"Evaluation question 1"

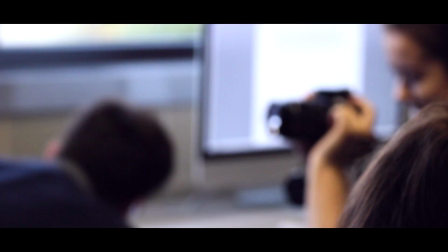[0:00]
question that we are evaluating is, in what ways does your media product use, develop, or challenge forms and conventions of existing media products?
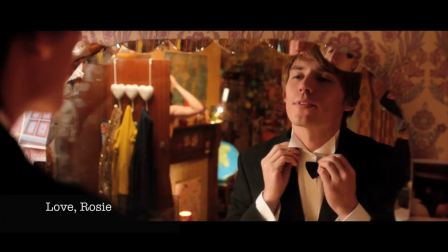[0:07]
When creating our film, we were influenced by existing romance films such as Love, Rosie, 500 Days of Summer, and Valentine's Day.
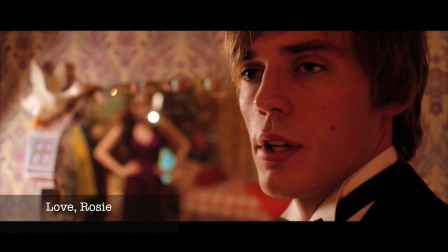[0:15]
We analysed these films in depth and were able to take away many conventions that we mimicked in our own piece, Yours Truly.
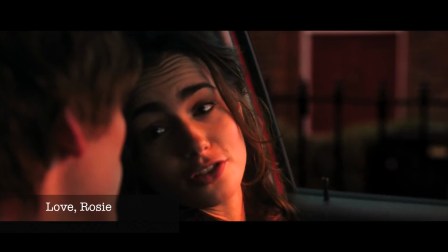[0:21]
We gained an insight into the techniques and conventions used in a commercial film and adapted these so that our piece would look as professional as possible.
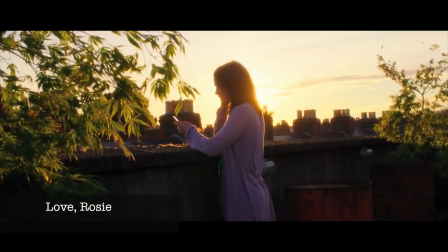[0:29]
Love, Rosie was our main source of influence, as we felt that it had a similar storyline to ours, as well as enabling us to see how romance is truly portrayed in film.
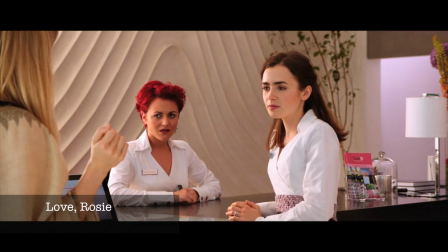[0:38]
Some of the techniques used in the opening sequence of Love, Rosie we chose to use in our own piece,
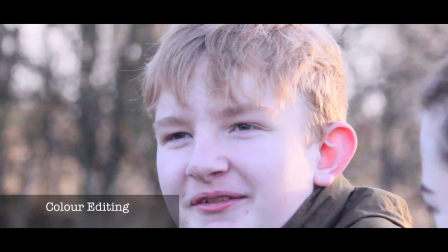[0:44]
such as post-production colour editing, whereby we included pink undertones to convey a sense of idealistic relationships and the general sense of love.
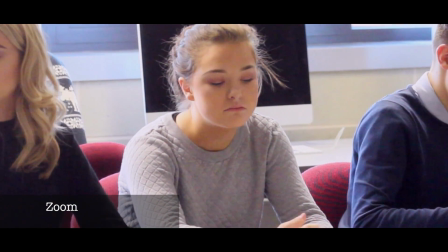[0:52]
Another aspect that we took from Love, Rosie was the use of a zoom, focusing on the protagonist, which made her appear isolated and alone within the scene.
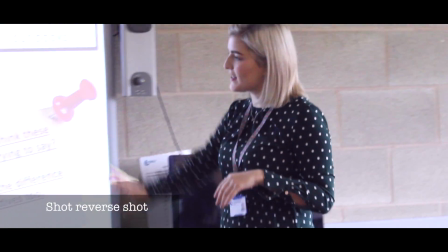[1:01]
Within this sequence, we also included a shot-reverse shot, which is typically seen within films, as it allows the audience to see the action from the protagonist's perspective.
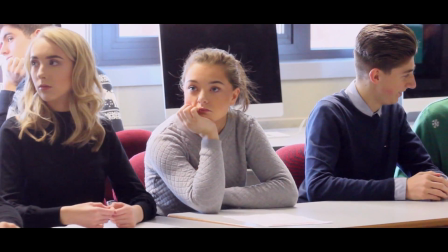[1:09]
This was important in our film as we wanted the audience to understand and sympathise with the female protagonist's emotions.
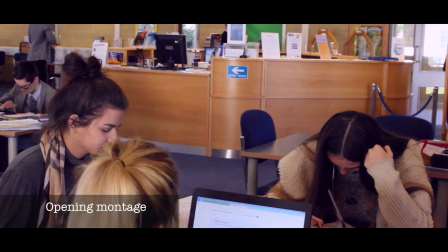[1:16]
We also included montage footage at the beginning and at the end to firstly act as an establishing shot and to allow the audience to interpret the setting.
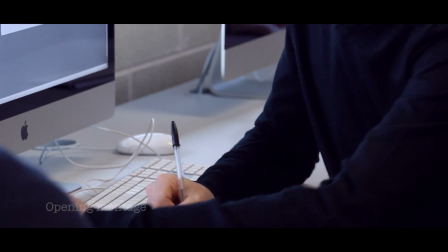[1:24]
By filming the school setting, it allows our target audience to connect with the characters and relate to the scenario.
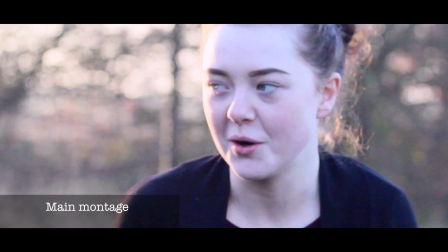[1:31]
Within the main sequence, we used a fade to transition into the main montage, which symbolised the relationship between the protagonists.
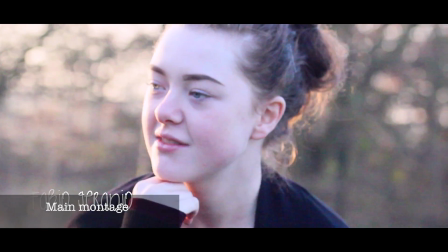[1:38]
We used a variety of close-up shots and wide-angle shots to showcase the affection that the characters had for one another.
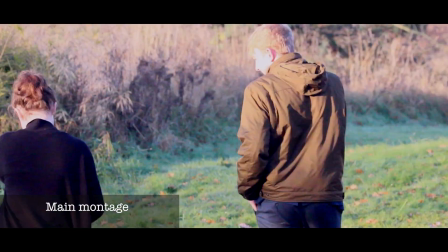[1:45]
In order to create the montage effect,
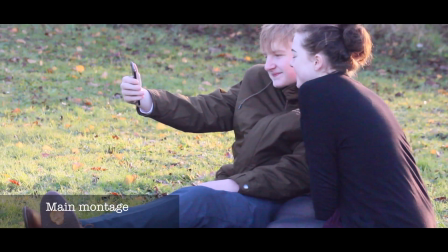[1:48]
we filmed the couple doing different activities in order to conform to the conventional montage editing of romance films.
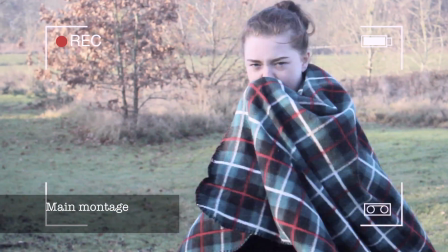[1:54]
The handycam and the match-on action of the video camera allowed the audience to feel a greater sense of realism, as they felt as though they were in the scene too.
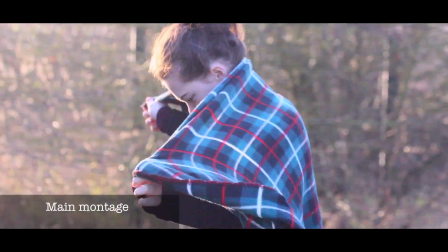[2:03]
We took this from films such as 500 Days of Summer and Love, Rosie in order to conform to the conventions of a typical romance film.
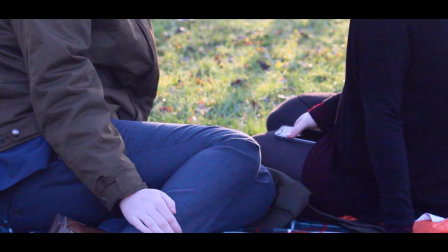[2:10]
Overall, our film conformed to the conventions of existing romance films